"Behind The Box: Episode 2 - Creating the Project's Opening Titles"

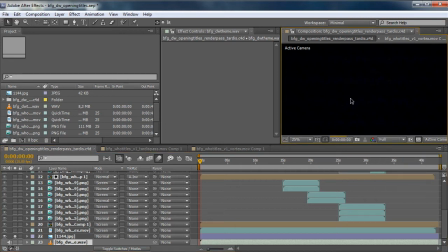Then in the back, if I go full resolution here and zoom in a bit, you will see we have our star field. Now here, although it seems like it's just a small square, it's repeating infinitely.
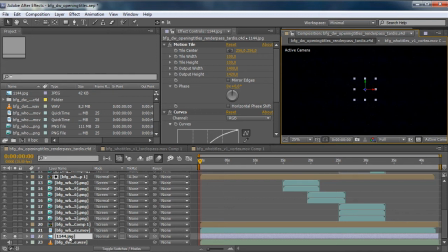That's why it's all over the screen, because it's a relatively small square texture. And if we go ahead, let's go back to quarter so everything is a bit easier to manage. Here this clip is, let's see, what's it say?
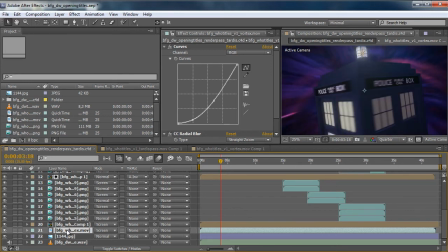This is
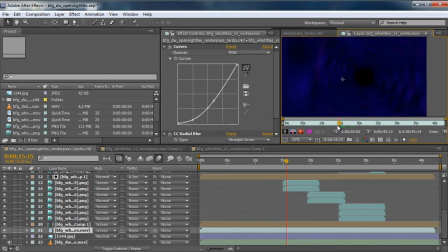the vortex as it is unedited, so it's just a simple bluish texture.
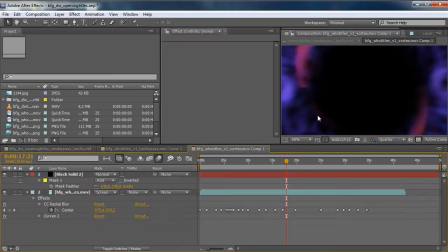And then if we go on, double click on this, this is a separate composition, and it's the vortex with some added effects to make it look like the classic slit screen, which was in one of the older Doctor Who's, I believe it was on Tom Baker's Doctor Who.
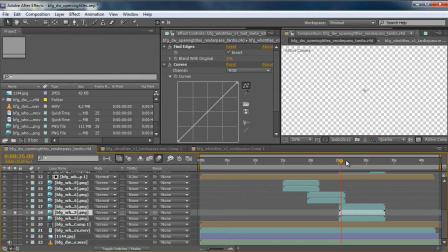And then if we go on, we have different titles. This is
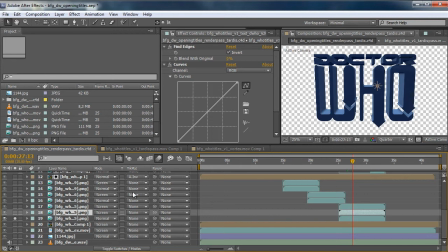some of the different effects, like for example this is the titles unedited, which is the basic version. And then if we add all the other layers, we will see some of these special light effects.
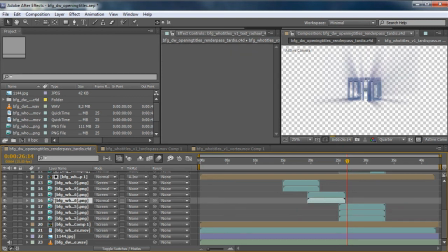That's why we have two layers for the same thing. This is just the plain title, and the above layer is the appearance effect,
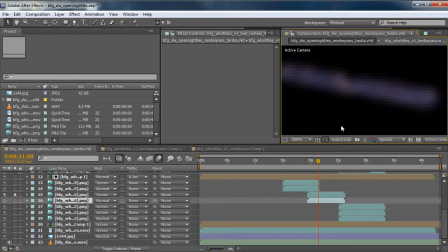which if we look at it on black, it's, you know, just a basic blur.
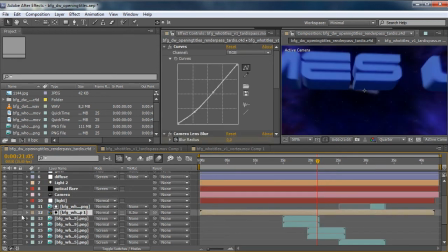And then above, if we continue on, this is the TARDIS,
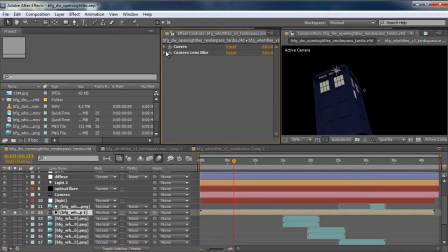unedited. It's just color corrected slightly so it fits in with the rest of the composition.
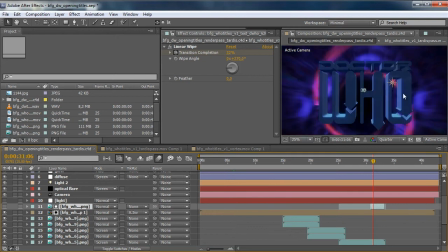And this is an obscuration layer,
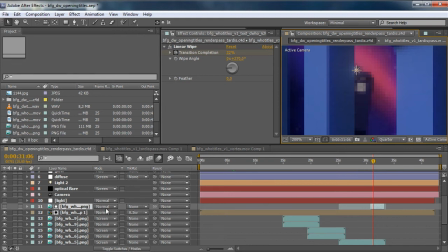so it goes actually behind the text. So if I actually turn it off, you can see the TARDIS is in front. But if we go alpha inverted, which is basically just a
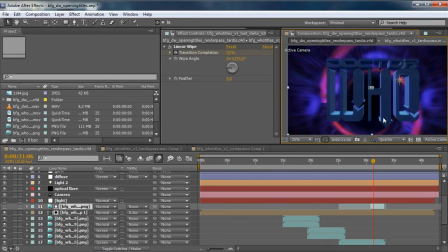card going from here and stopping here at the line, then here we have a null object exported from animation for the light.
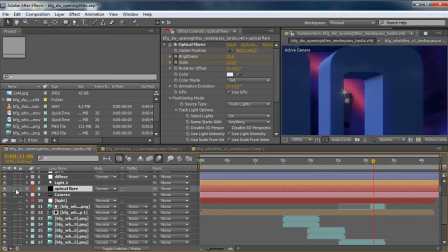So we've added a lens flare to make it look a bit more real. So if we have a look here, you can see kind of a little glow where the light is.
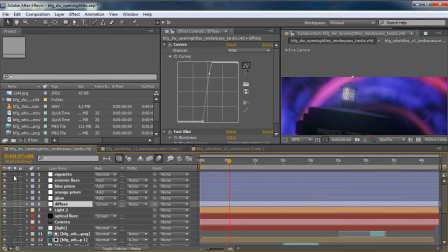And above here we have the final touches
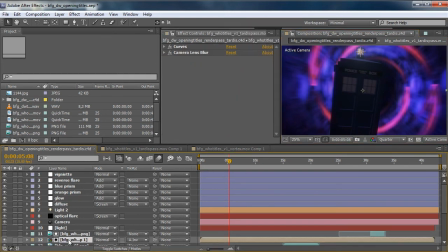of the layer. So if we go to a frame where you can see some things, if we turn off all the corrections, you can see it kind of looks a bit plain.
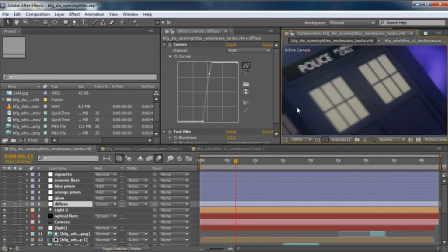So then we add a diffuse filter to make glow a bit, then we add another glow, then some different slight glows.
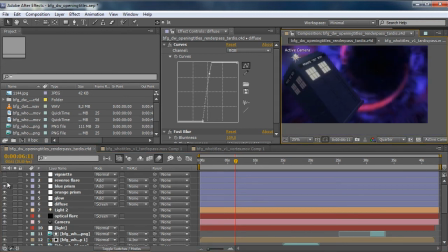Then the reverse flare is just the little, takes all the bright areas, flips them around and makes them look a bit like a real lens flare.
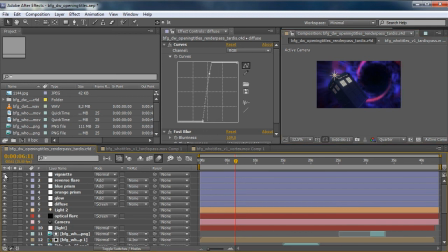And then for the final touch we add a vignette which adds a few black borders around.
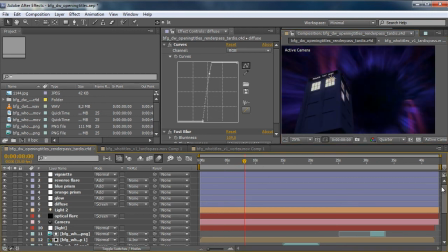And after that basically it's ready, and it is saved from After Effects to a separate video file, which is then sent to the editor over in the UK, and it gets assembled with everything else.
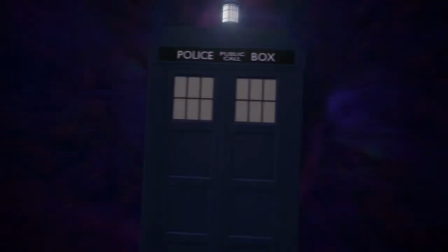I hope you enjoyed this episode of Behind the Box. I will see you in a future episode where I'll show you how I made some of the visual effects for the episode.
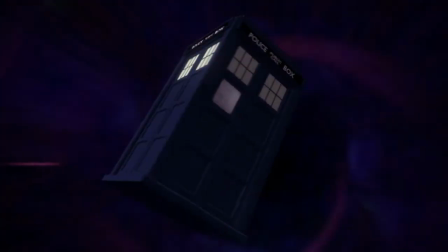See you next time.